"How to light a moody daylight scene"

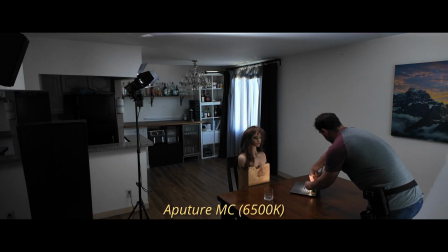4:05 I also hid an Aperture MC in the laptop to create that glow coming from the screen. But I made a mistake and I forgot that I'd be typing, and the light was way too bright on my fingers.
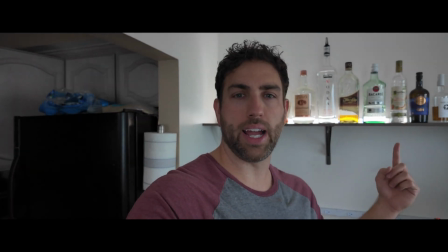4:16 We've got our bar kind of set up here with the light to kind of illuminate the bottles, break up the background a little bit.
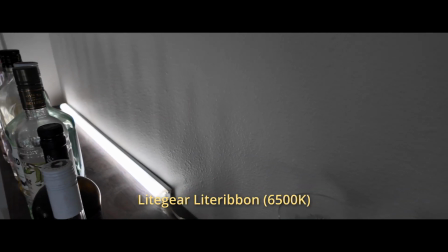4:22 The tube light I used was from an old light gear kit I had lying around.
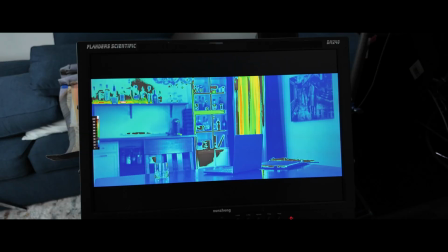4:28 This is what my false color looked like on set, and the key light is at 35 to 45% IRE. And here's what the scopes look like. I wasn't loving the direction of the fill light. It was a little too sourcey, a little too much light coming from the top, which I didn't believe.
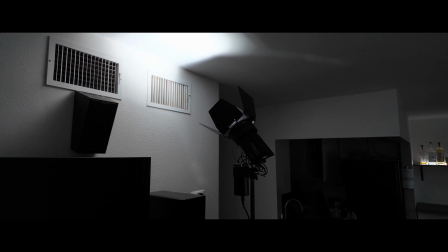4:41 So last minute, I swung it around into the corner of the room to change the direction it was coming from. This is with only the window light.
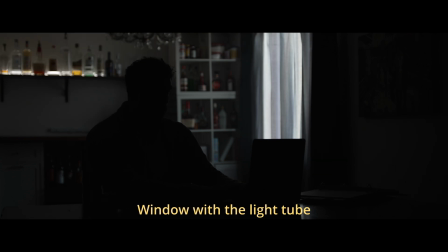4:48 This is the window light with the light tube on, our background. These are our background lights with the computer light on.
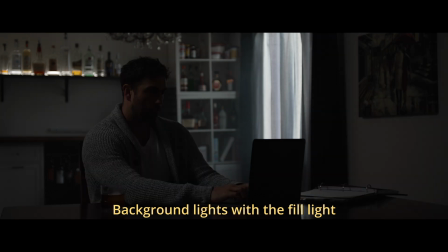4:54 This is the background lights with the fill light. These are the background lights with the key and no fill. In order to complete this shot, I wanted to use haze in the background to spread and diffuse the natural window light. Really adds a tone and mood I love. The problem with using haze is twofold. One, you have to maintain continuity between shots, so you always have to be aware of the level.
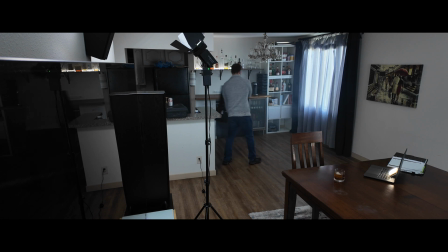5:13 The second thing you want to do is make sure that you waft it around the room so you don't see it swirling in your shot. You're not supposed to see the haze, you just want to feel it. Without haze, with haze. That's how I created the set, set up the camera, and lit it. Let's take a look at the final scene.
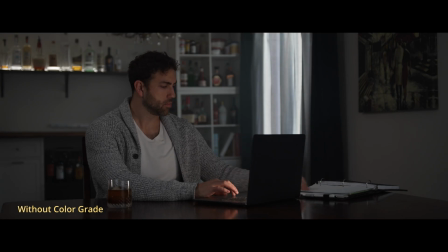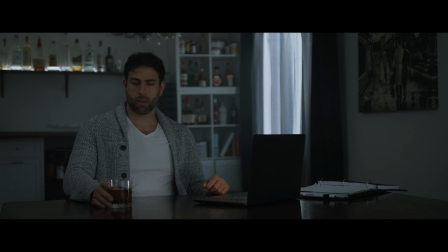Thanks for watching. I hope you guys enjoyed. I left Amazon affiliate links down below to all the gear I use, so if you're interested in what I use, feel free to check it out. Also, I'd love it if you could hit the subscribe and like button. It really helped me out, and I'll see you guys next time.